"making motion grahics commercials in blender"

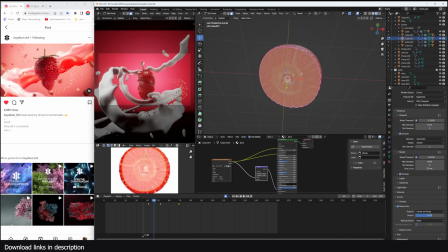8:14 All I have to do is just UV unwrap this face and match it to that texture,
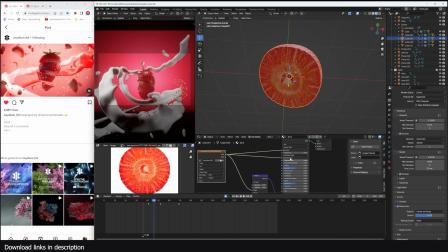8:19 and send the texture color to the base, and then add some subsurface, and then some bump if you want.
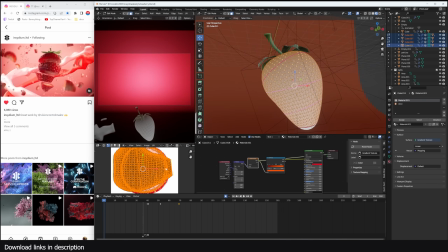8:25 And set up a top-down gradient like that using the UV. So when I rotate these UVs, you can see the gradient rotates as well.
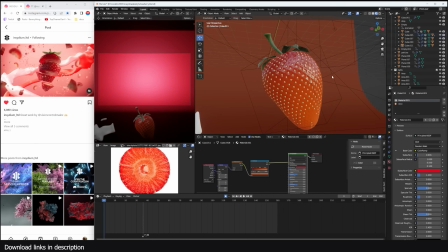8:34 And then give that some color, and that is now my outside material.
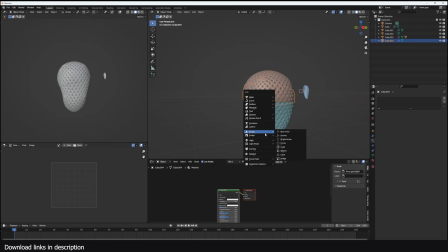8:38 To animate this, all I did is just added an empty like this, parented these pieces.
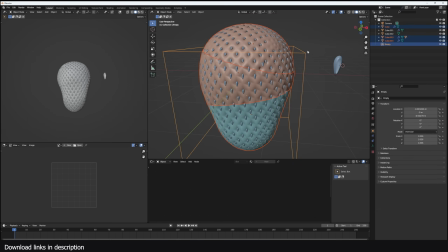8:45 Remember, the seeds are also parented to the skin. So then I have this Ctrl P. So when I move this, I haven't separated these seeds,
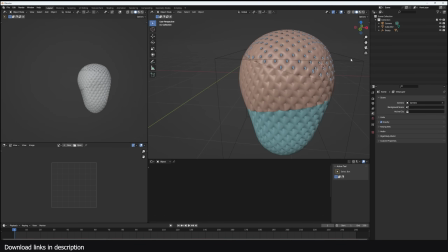8:53 so let me first remove those so that I'm only dealing with the parts that I've already finished.
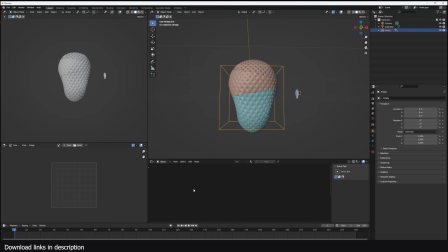8:59 So yeah, you just animate the parent, give a keyframe there,
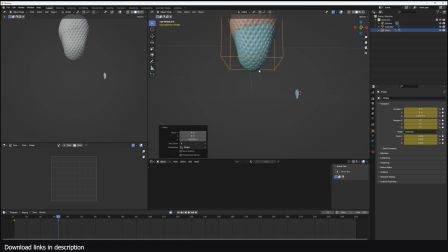9:03 and a keyframe, maybe give it a slight rotation like that. So that's our animation. And maybe at some point like this, we can animate the separation.
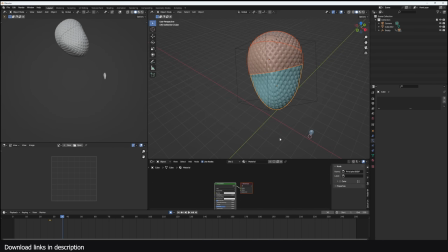9:13 So I'm just going to get these initial keyframes there, and then just start separating them the way I want. Remember, you would have the seeds attached onto them like we have on this here. So yeah, like that. You can slow down this a bit,
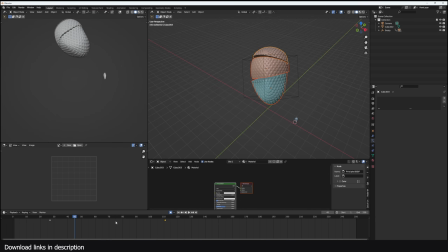9:35 or you can make it quick and then slow it down for some slow-mo. So like that.
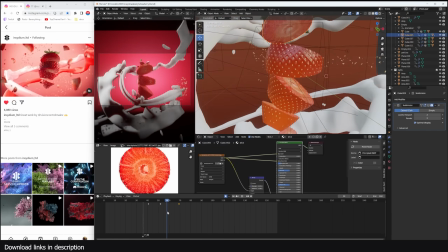9:45 So that was the animation. Now the water is a very, very simple setup.
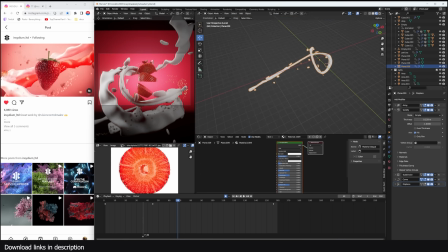9:51 And let me show you here. It's just, I have this mesh here.
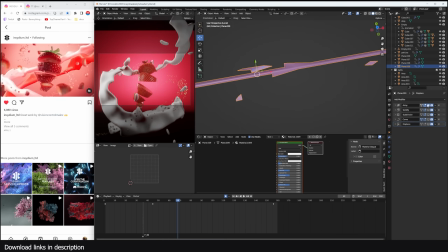9:56 You can see it's just a simple plane. You can see how simple this was. I added an array so that it's longer, but I still have an easy way to edit it. And then I added solidify to give it some thickness, and then a subdivisions to smoothen it. Then I have a curve in this shape here. So this is animated to go along that curve.
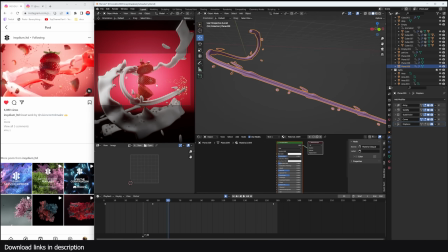10:15 And since the camera is just looking at this small area of the curve, it looks like water in slow motion.
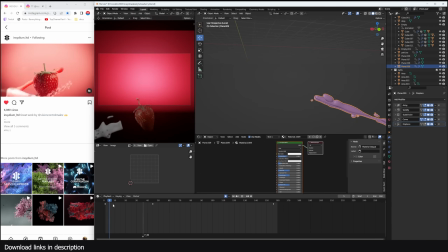10:22 And I also added some displacement just to add some small organic look to this.
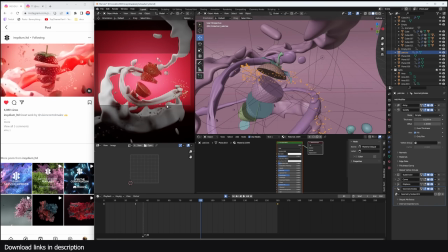10:27 You can see the curve traveling on, and everything else was just about lighting.
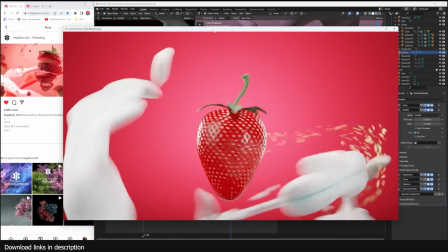10:31 And other project files are going to be available on my Patreon page if you want to check that out, and also on my YouTube membership page and Gumroad.
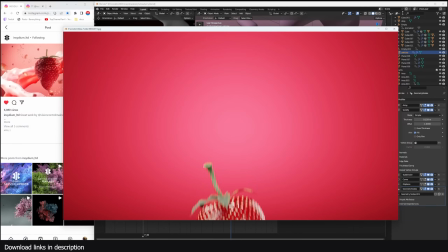10:38 All links are going to be in the description. Thank you for watching.